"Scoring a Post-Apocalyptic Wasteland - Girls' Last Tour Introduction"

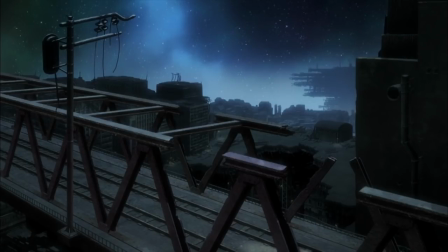(0:00)
Tons of people have been asking me to cover Girls' Last Tour since the first video I put out several months ago. It's probably my most requested video at this point, and was a show that I was looking for an excuse to watch anyway.
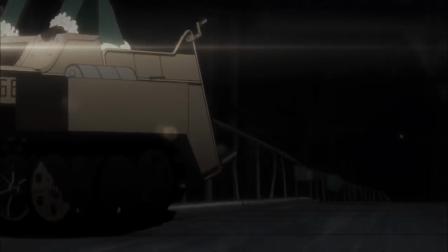(0:11)
After watching the show, I see why it was requested. There's a lot to unpack with regards to the music, and because of that I had a difficult time deciding what I wanted to focus on.
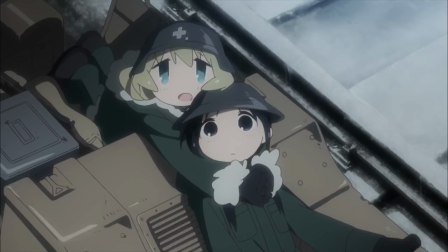(0:19)
Should I talk about how the music is integrated with the world? Should I talk about how it uses music to emphasize silence?
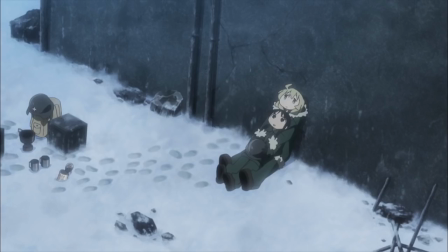(0:24)
Should I just do a full-score analysis?
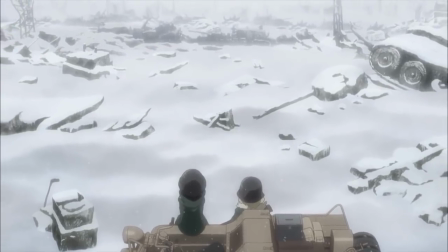(0:26)
I had all of these thoughts, and while they would all be really great aspects to talk about, one specific scene stuck in my head throughout watching and thinking about what to talk about.
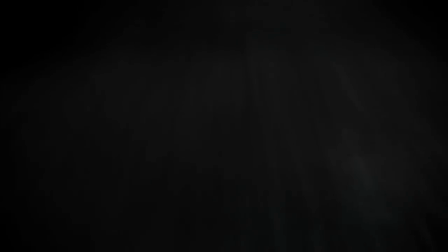(0:35)
That scene was the very first scene, specifically the first 2 minutes and 39 seconds.
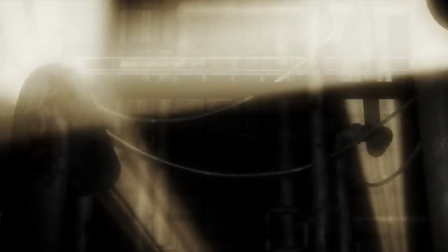(0:41)
You might be thinking, really? That's it? You're gonna talk about that? Yeah, I am.
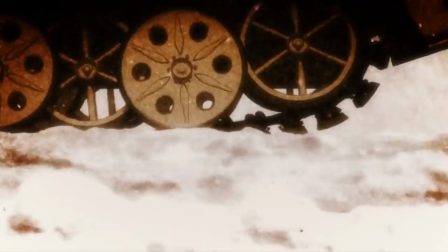(0:48)
I went in completely blind about this show. All I knew was that it was two girls in a small tank-like vehicle in a world that I assumed was going to be war country.
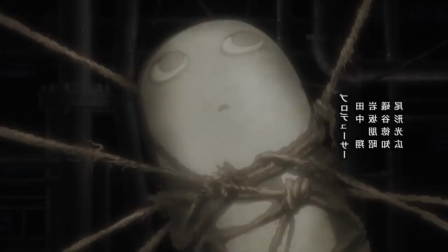(0:55)
With that knowledge and that assumption in mind, the opening was much more unsettling than I expected visually.
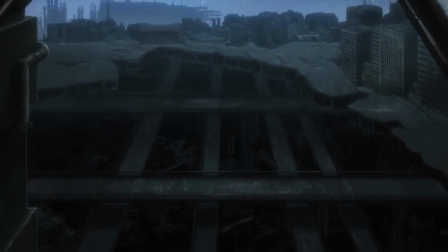(1:02)
This first instance of many music to visual juxtapositions just stuck in my brain so strongly.
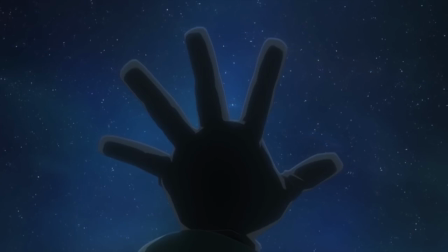(1:07)
So let's break down what the music and sound does in this opening scene that sets up the show and draws in the viewer so effectively.
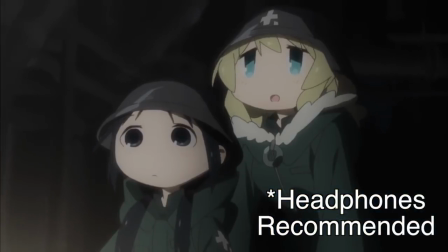(1:14)
I would highly recommend watching this video with headphones as there are going to be a good amount of small noises not easily heard,
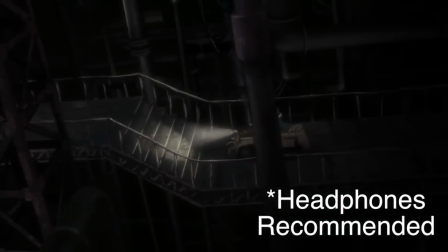(1:20)
but if you can't really do that, then you should be able to get by with what I'm saying.
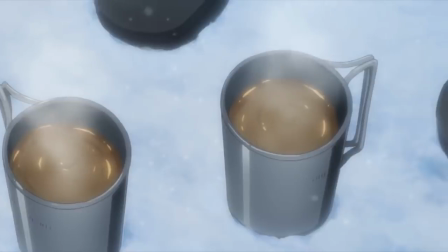(1:26)
You might miss out on one or two things, but that's okay. To start, let's talk about how the show draws you in.
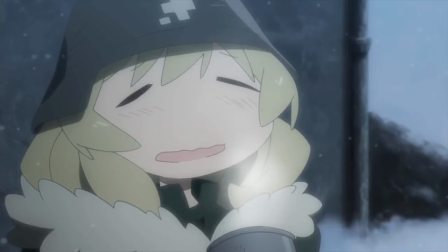(1:31)
Sonically, the show starts with silence, which leads into the sound of water dripping with heavy reverb.
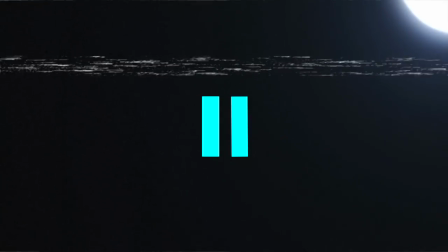(1:46)
This either gives the illusion of a very large area or gives the viewer an ethereal or otherworldly mental image. The sound of the water drops and the ripples is distorted into an unnerving, high-pitched static sound. This leads into one final water droplet heavily affected by different means of compression, tons of reverb, EQ shelves, and delay.
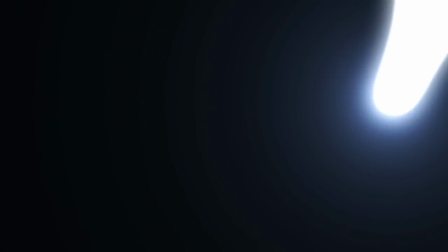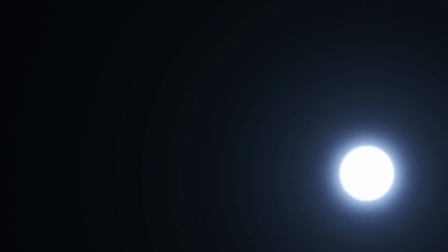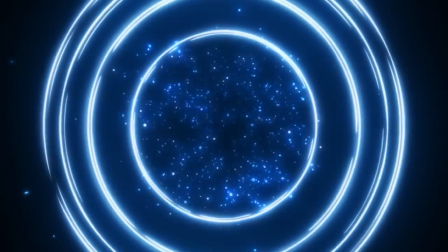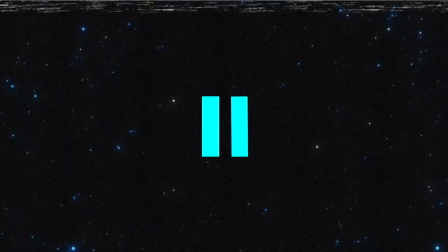(2:20)
This is what causes it to be high-pitched and somewhat piercing, which is important because it contrasts the white noise that sounds like people exhaling and the simulated heartbeat that immediately follow.
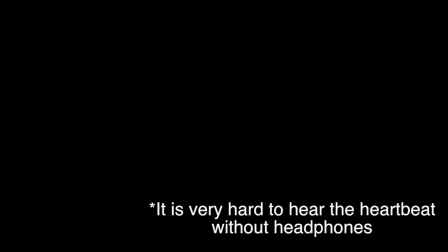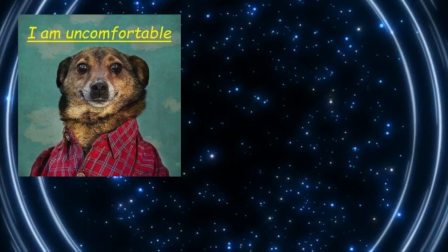(2:37)
All of these noises are things that should make you feel a little uneasy, especially in combination with the somewhat cryptic visuals.
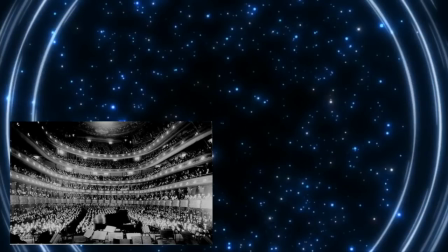(2:44)
As I said, the reverb and distortion on the water drops alludes to a very large space, and puts you in a somewhat dream-like state.
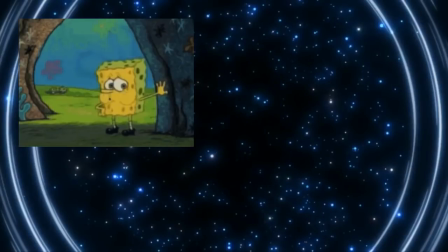(2:51)
When coupled with the visuals, it induces a slight state of confusion. Adding the breath-like sound and the heartbeat invoke an almost primal feeling. If you think about it logically, you hear exhaling and a heartbeat coupled with nearly pitch-black visuals, it taps into a deep-seated natural human reaction.
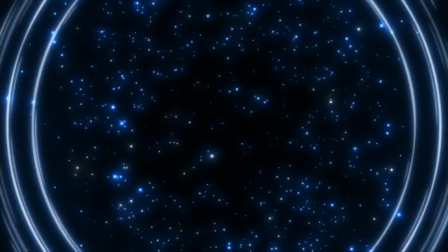(3:09)
Heartbeat or rhythms close to a heartbeat are used very frequently for this very reason.
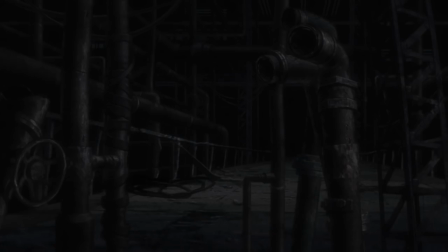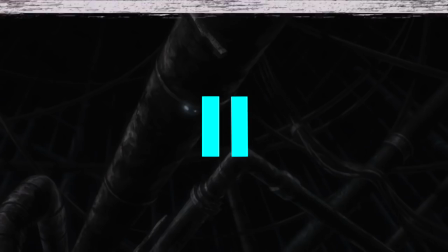(3:22)
If you've gone into this show blind, you won't know that this rumbling is that of the vehicle and it could definitely pass as room sound or air.
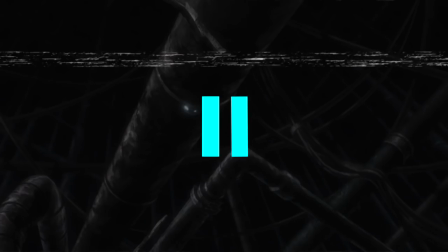(3:29)
As the camera moves around, the low-pass filter and EQ shelves on the sound of the tires get changed to become clearer and give the illusion that it's getting closer. At this point in the show, if you went in blind, like I did, all you've heard is a low rumbling and all you've seen is a dark area resembling a factory.
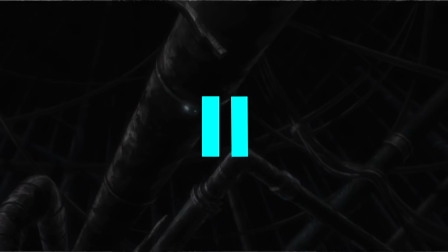(3:49)
This causes even more feelings of unease. This isn't assuaged by the fact that the show now focuses on a screw that has come loose and is rattling around on the floor.
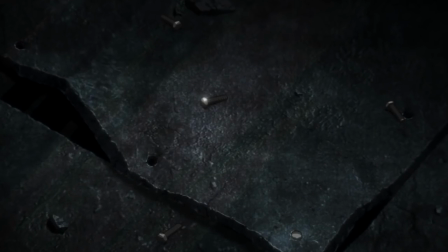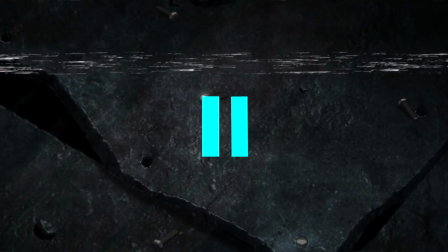(4:02)
This serves two purposes. One, to show that the area is dilapidated and falling apart.
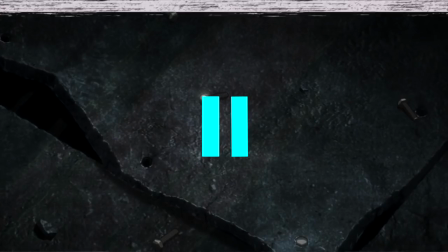(4:07)
And two, to show that something big is coming.